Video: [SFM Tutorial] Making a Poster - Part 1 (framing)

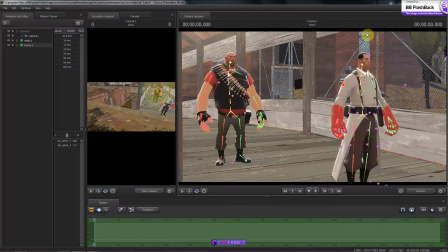That's how I find out if I've got something framed right. I also know that the medic, he's on a third. The heavy, he's pretty much on a third. Their waists in here are a little high. I'm going to change that in just a second. I'm going to frame up the heavy just up.
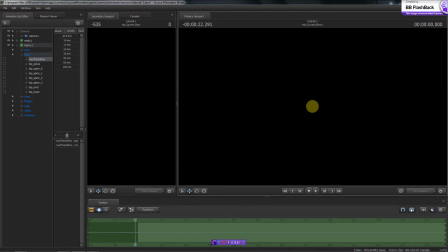I hate it when SFM does that. That's what happens when you hold shift. Come here. There. Stop. Stop. There.
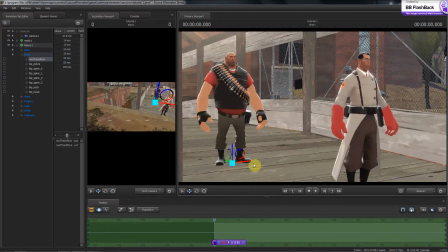I swear they took away the F hotkey, but they left that shift hotkey there. What that was me. I have a bad habit of hitting shift before I click. And if you hit shift before you click, you can scrub through the playhead. And if you click and drag, you start moving the time frame selection.
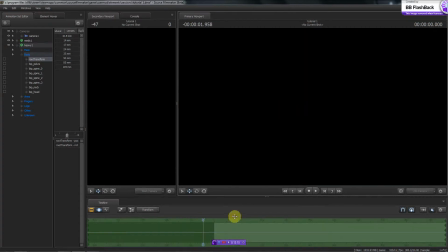And it's an aggravating thing because you need shift to move these guys.
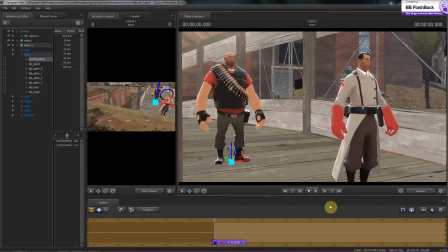And I have a bad habit of hitting shift before I click on the transform. And then it does crazy mess.
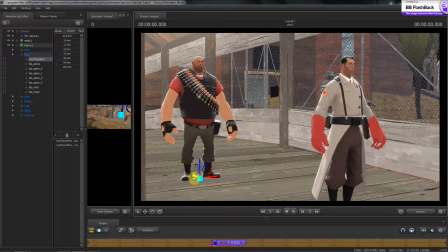So, aside from my unprofessionalism like that, let's move him back.
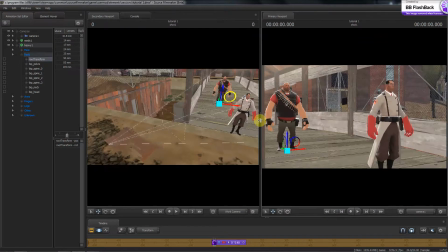One thing that I'm going to do is I want to make the medic very big in the frame because I want him to be the center of attention.
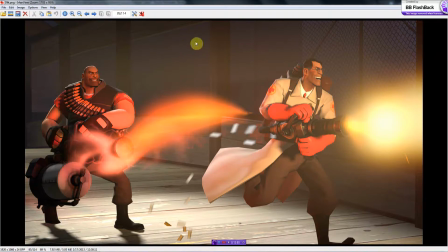As you can notice in this one, I try to keep him very big. If you look at the amount of the frame that the medic takes up, it's quite a bit. If you stop about right there, and then the heavy takes up this much. And I wanted the medic to be the center of attention because, come on, you know.
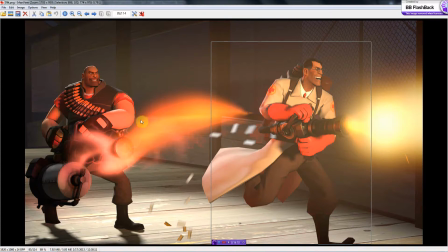What medic hasn't wanted to do this, where the heavy's actually back here doing all the work and the medic's just out there just kind of giving everybody hell?
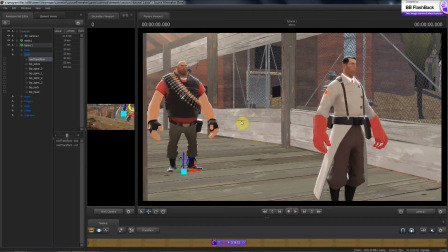So, same thing I'm going to be doing with this. I'm going to keep the medic pretty big in the frame.
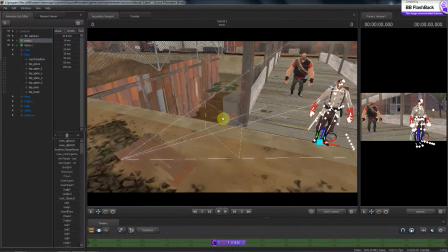I want to... Well, let me do this.
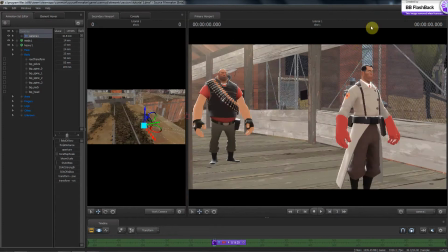Let me move the camera. Drop the camera down. I want to get rid of this negative area that's up here. This dead space. It's also going to shore him up a little bit so that way he doesn't have a whole lot of headroom.
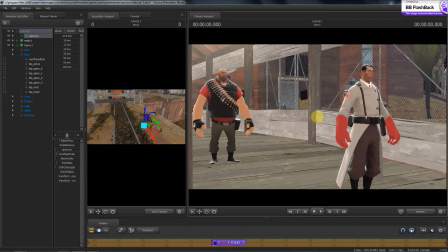I want it to be fairly tight on these guys, so I'm just going to push X and drop the camera down just a bit. Because you got to remember, these guys are going to squat down a little bit once we put animation on them. And so yeah, and plus I want to get their feet.
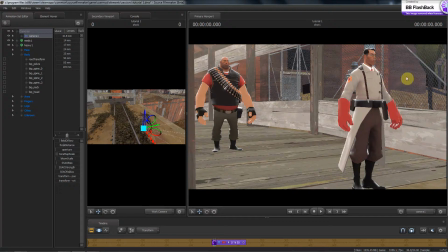I'm probably going to have to drop it down again, but for right now that's going to work. and they're still relatively on the third lines here. I also want the heavy to be smaller just because he's a bigger model, and he has a tendency to dominate over the medic here because the medic's very skinny.
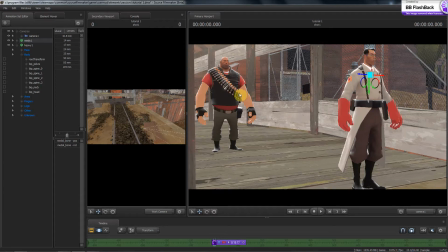Even though he's tall, the heavy just takes up more of the frame because he's a freaking Russian bear.
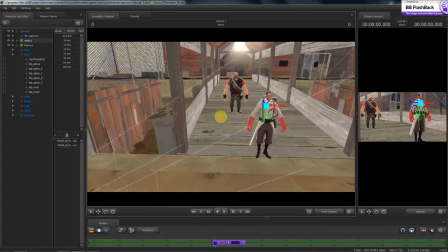So I'm going to leave it at that for right now. I'm probably going to end up moving it a little bit more.
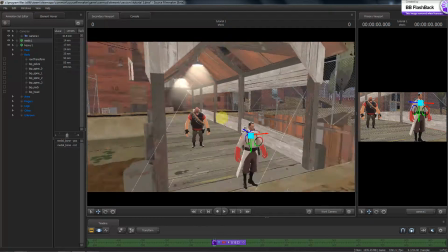Let's see, a little bit over 15 minutes into it. I think what I'm going to do is I'm going to cut this video up.
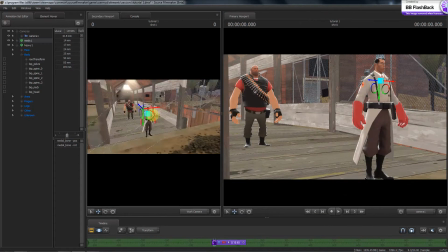I'm going to go through the entire process of making the thing, but I'm going to break it down into parts.
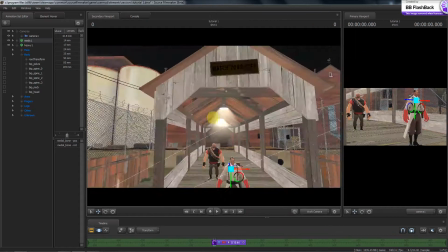So I'll call this section framing,
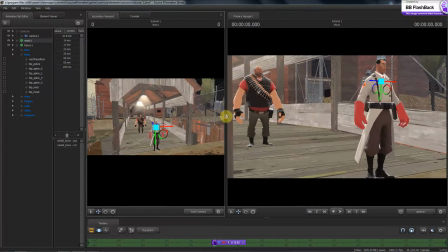and we'll go on to the next one where we'll actually be adding models in and putting animation on these guys. I'm going to use the shortcut, and I'm not going to do a whole lot of posing on them. I may tweak a little bit, but for the most part I'm just going
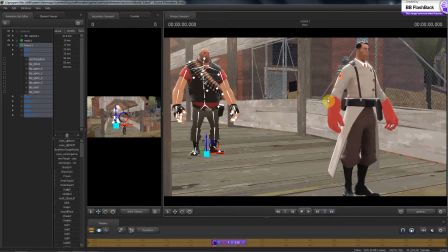to excuse me, put animation sets onto them and tweak them, which we'll get into that in a later lesson.
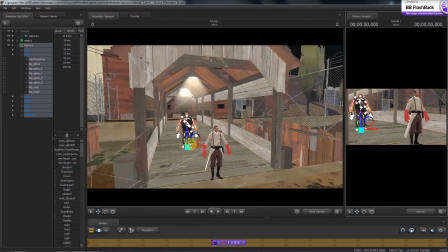So for right now, I'm going to leave it at this. We've got a shot framed,
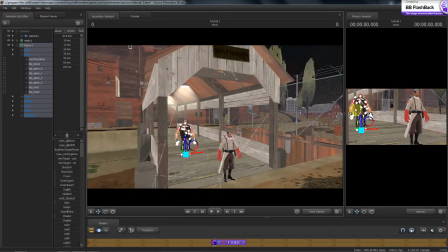and when we come back, we'll start posing these guys and putting animation into it. So see you in the next video.